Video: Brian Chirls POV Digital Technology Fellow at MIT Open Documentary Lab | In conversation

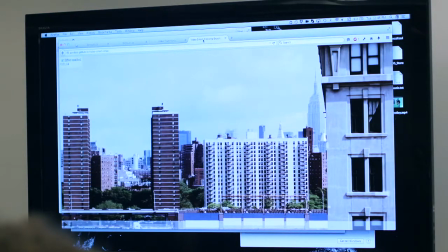Or even if you're doing a web experience and you have a video and you want the video to fill the screen, that question of what do you do with it, it's tricky because you either have to have black bars on the top or the bottom or the side or you cut off chunks
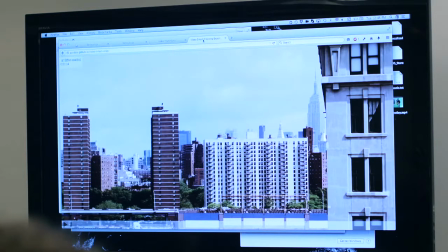of the video. Now, if your subject of the video is in the center of the video, that's fine. Okay, so you cut off the sides, you cut off the top and the bottom, okay, whatever it is. But the one thing that to me does not work is this assumption of, well, I just think whoever's going to watch my interactive video web page should just always have, let's close all your other browser tabs and maximize the thing and show it on a big screen like that. I think that's disrespectful of the user's experience. I think somebody maybe, you know, maybe they read about your work on a blog and the browser window looks super narrow like that,
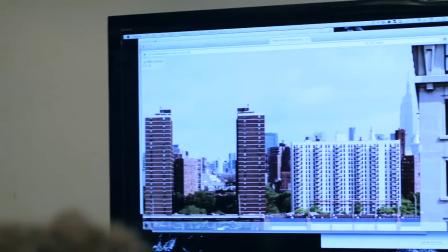right, and you say, oh, well, sorry, you have to maximize it. I think that's rude at best.
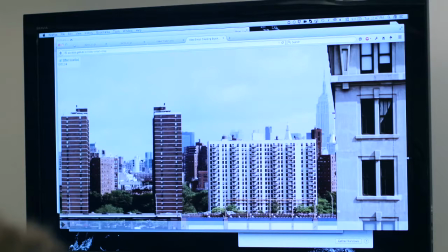So I came up with this idea of, well, I was remembering back years ago with the little experience I have shooting film and remembering the time especially around sort of when we were transitioning to the four by three TVs to the widescreen TVs and used to kind of have to shoot for both right you shoot your you know so you have the the guides when you're shooting and I thought well what if the guides could be different every time for every shot because maybe one shot you want to your center of the screen is or your center of focus is on the left side another shot your center focuses on the right side. So I built this software that kind of for each shot you get that that data is specified along with it and the cropping of the video reacts to it. So this shot for example I thought this building on the right I want to keep that in frame.
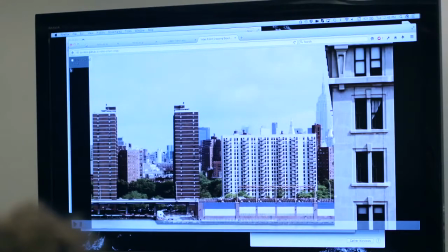So when I so if I turn off the effect right just the traditional and we get these bars right on the sides and if I go too skinny
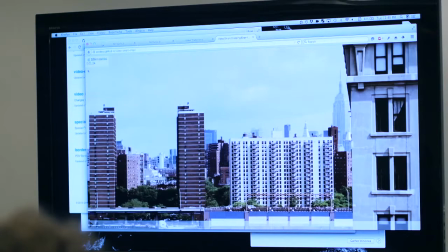then I get them on the top right but if I turn on the effect it fills the screen and as I close it as I
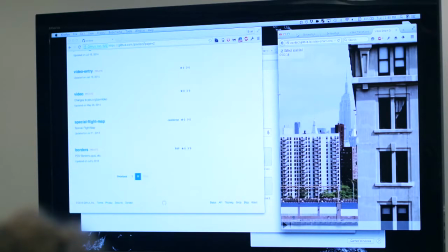shrink it it keeps the right side of the frame in frame and it crops on the left side because the left side is extra right and if I
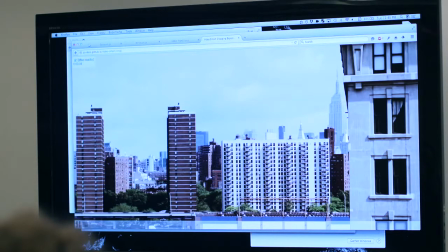play into the next shot next
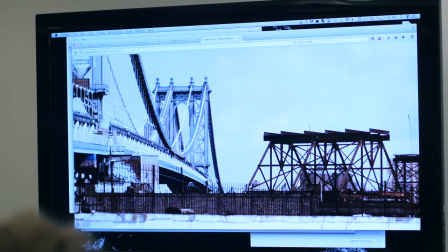shot I thought well this bridge part here is the most interesting so as I narrow it like that I
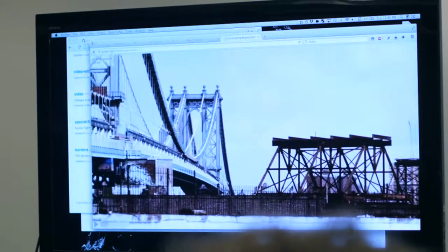keep the bridge in the frame or if I go kind of up like that
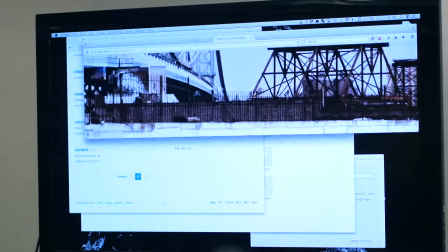I figured this wall kind of would that tells the story best so
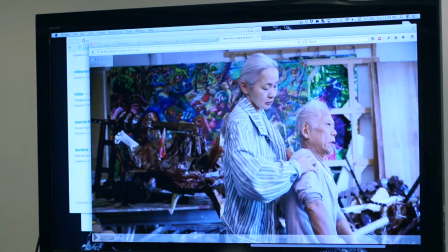this video clip has a bunch of shots again with this one we keep we keep our subjects
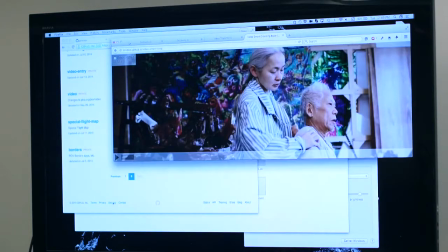in the frame whichever way I do it hang on I lost
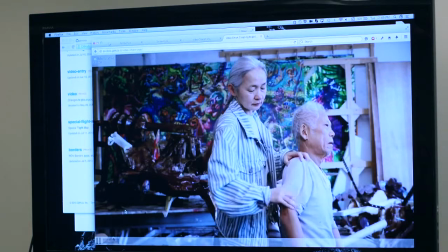so we can do this shot by shot and the
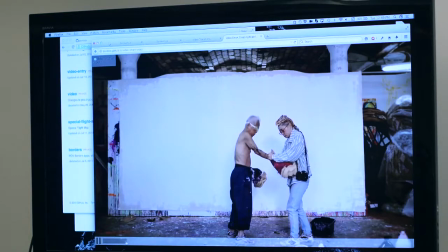next let's fast forward a bit we can even kind of animate it which I think gets interesting.
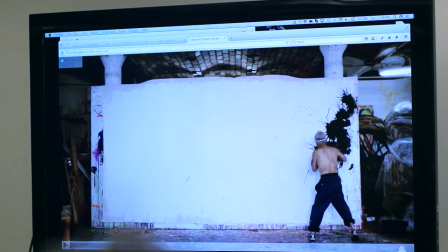So here's this bit where this this is from a
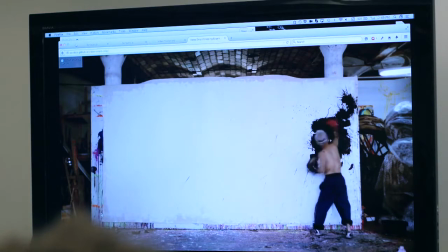POV film Cutie and the Boxer will be coming out in our next season keep an eye out
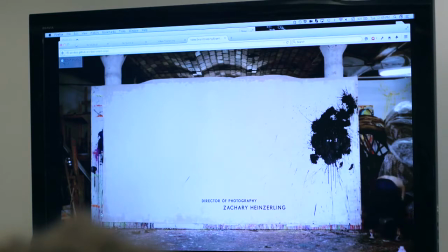and so he's gonna kind of walk across this
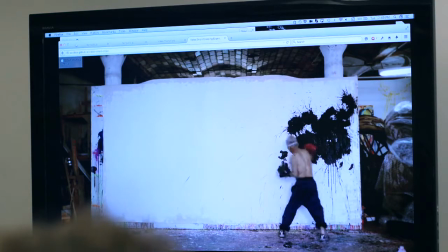frame filling up this painting as he goes right which so if I'm gonna watch this in full
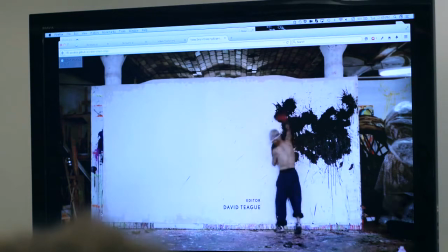screen like that, this is just more or less the original shot, it's fine, it's great.
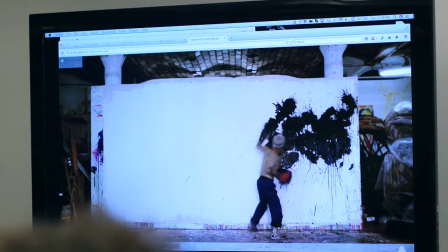But if I narrow it down, if I think, all right, I'm watching this on, say, a vertical tablet,
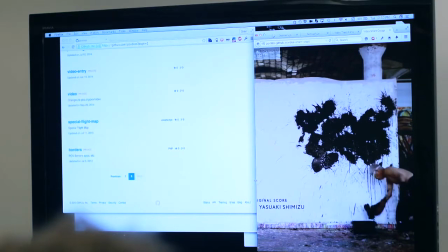right, it's actually going to pan with him as he goes. You can see it moves really slowly.
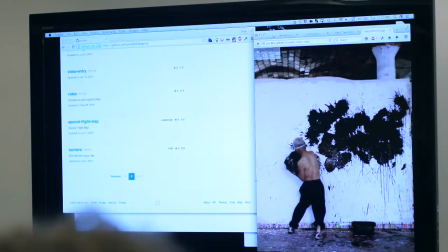So something I learned from this, which is interesting, is that I do have to pan really, really slowly.
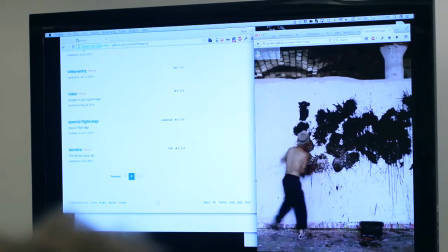Otherwise, you can kind of see that pan and scan effect.